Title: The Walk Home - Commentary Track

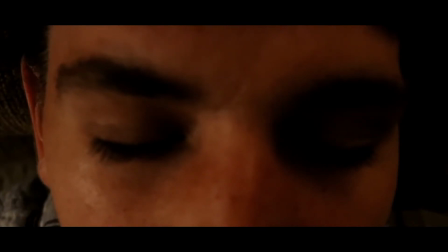[7:06]
the the process of this movie's production is really fragmented it would just be i was working a summer job at
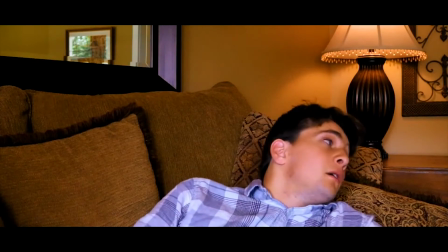[7:14]
the time and it'd just be whenever i was free uh either in the day or at night i would just shoot as much as i could and that could be as much as
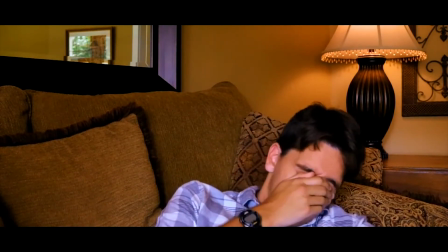[7:22]
a scene or as little as one shot or just getting a sound effect but i basically our whole summer of last year is dedicated to
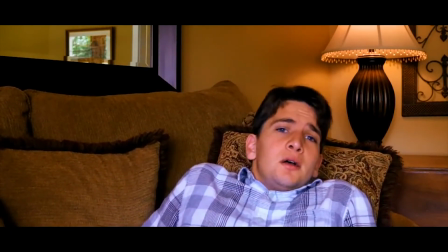[7:31]
working on this and just for two people i feel like we're pretty productive oh yeah no definitely we probably i think the shooting process maybe took three weeks
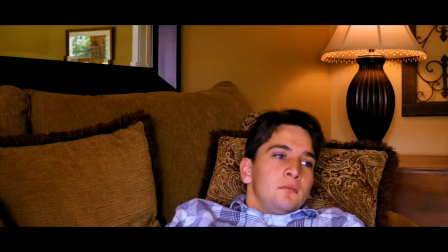[7:39]
if that yeah yeah it went by very quickly yeah this is a scene i'm pretty proud of
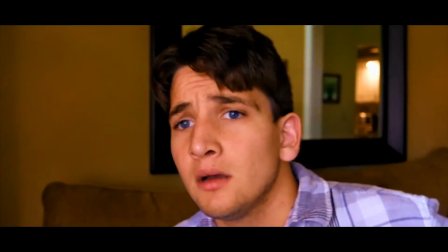[7:50]
if if there's one thing i could critique uh that i'm seeing right now would just be i
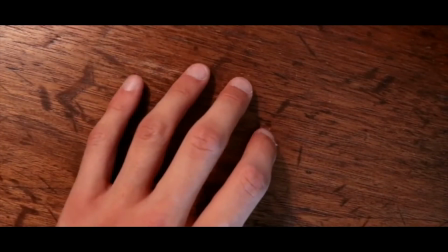[7:56]
maybe went a little too crazy on the colors and making it look saturated um
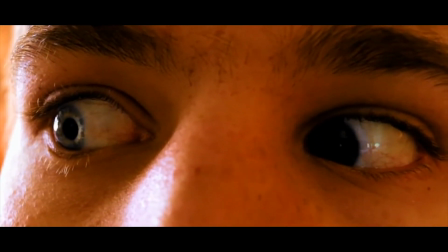[8:02]
i feel like it's it's consistent but at the same time it looks a little too two
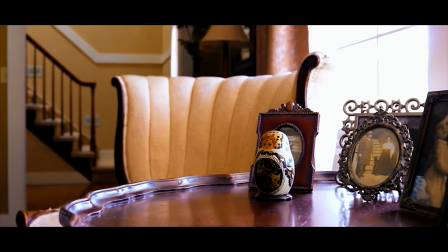[8:07]
vibrant parts i do like this shot though you can definitely tell
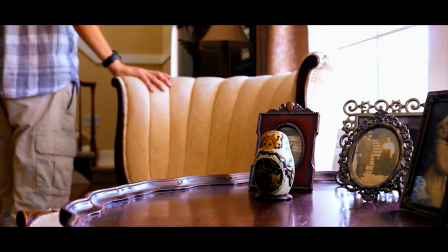[8:12]
uh our inspiration of like the 80s yeah yeah
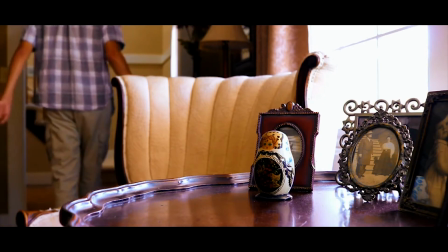[8:18]
the way it was shot we used a lot of long takes and the music of course
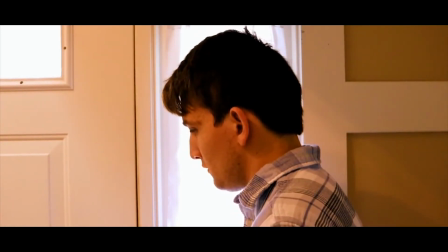[8:22]
too yeah a lot of it was when i was writing the script i was just listening to like john carpenter scores and uh that was a
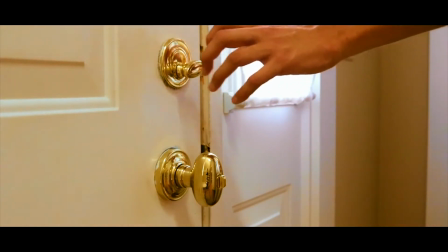[8:30]
big part of uh me trying to inspire simon for the soundtrack for the score and I feel like in the end it really paid off because it's,
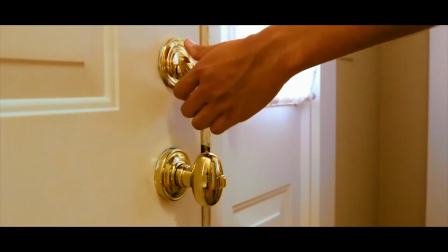[8:38]
I think, one of the strongest parts of the movie. I love this little build-up here.
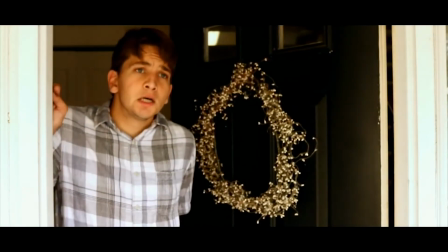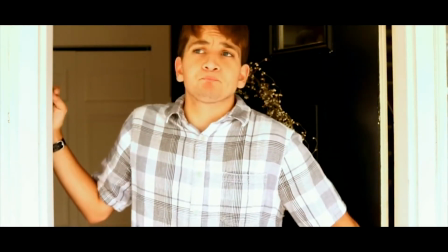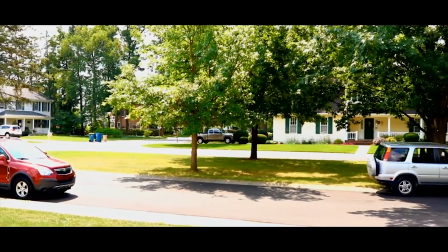[8:56]
I like that, of course. It's really carnival-esque. This is when we were thinking about maybe making this a killer clown movie.
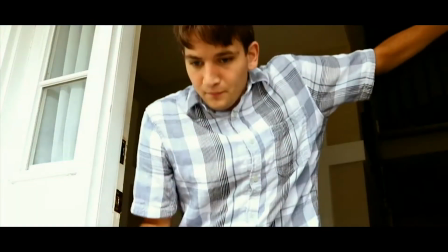[9:07]
I like it because, I mean, the music's kind of a good contrast to the daytime, you know?
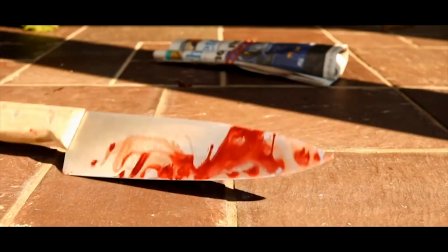[9:15]
Yeah. You always think that you're safe during the day. And there's one of our jump scares.
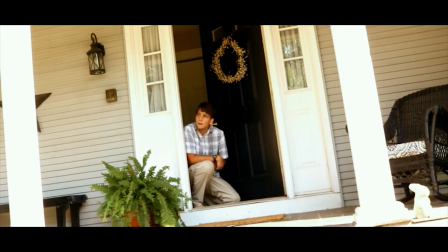[9:23]
It's got an enormous amount of blood on that knife from one little cut.
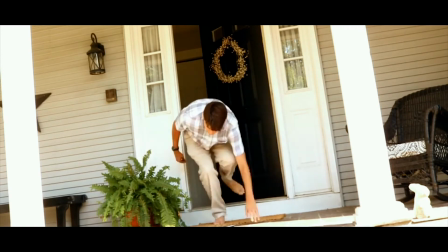[9:28]
Pretty sure some of the neighbors might have been questioning what we were doing. Yeah.
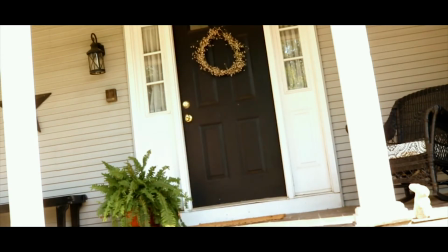[9:34]
I'm sure a lot of this movie was people questioning what we were doing.
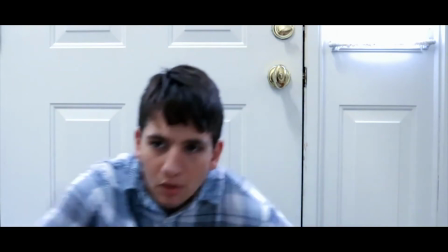[9:40]
Because, I mean, like we were saying earlier, this movie was... Actually, real quick,
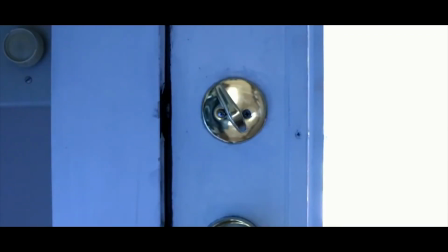[9:45]
I... really like what we did with the music and the whip pan here i just i like that effect a lot um
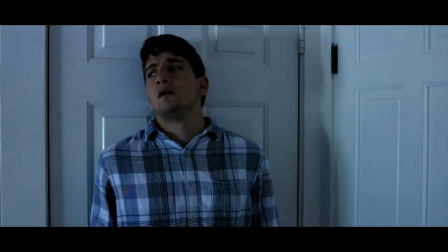[9:54]
but when we're shooting this movie for a budget of zero dollars the
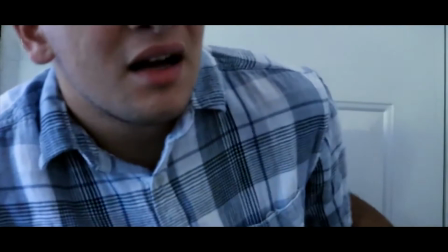[10:00]
style of filmmaking is very guerrilla-esque just meaning that we just shot this wherever and
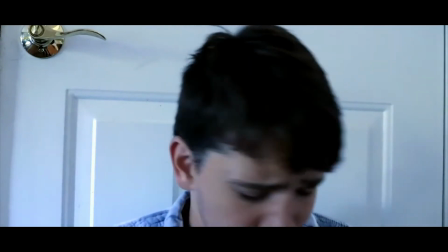[10:06]
whenever you know who cares about permits and stuff yeah we just kind of winged it uh so with that you do get a lot of people
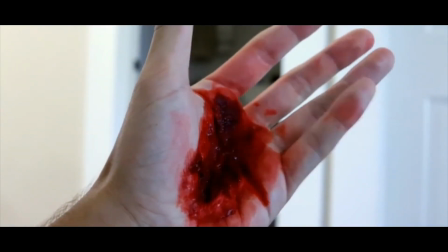[10:14]
like what are you guys doing you know so we had to answer a lot of questions kind of let people know what was going on but i
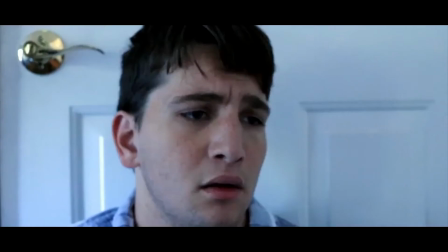[10:23]
think it all worked out in the end a
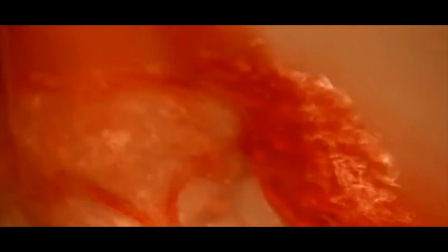[10:30]
song right here um brian just told me you
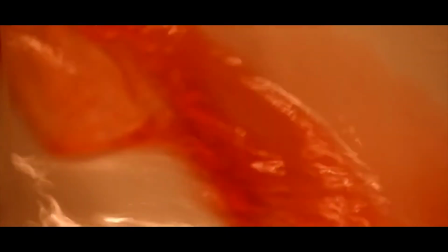[10:35]
know try to come up with like more of a slower you know emotional song and this was like the
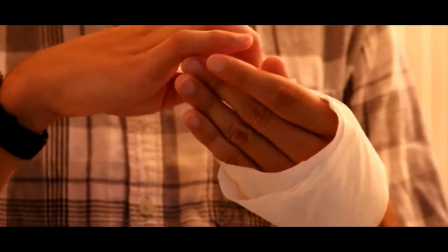[10:39]
first thing that came to my mind yeah yeah it was it was
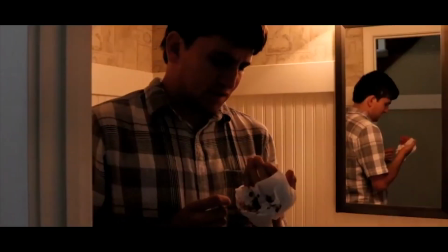[10:44]
a really i kind of it wasn't a really restrictive process for simon
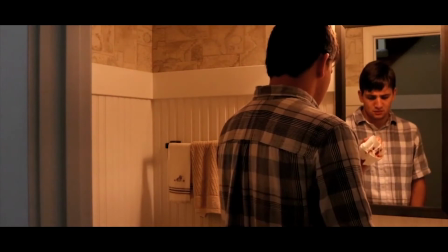[10:48]
because i obviously we've worked together before i kind of just gave him free reign and i was like if it fits the
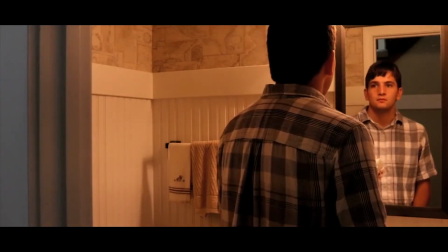[10:55]
scene it fits the scene so just kind of play around and see what you come up with yeah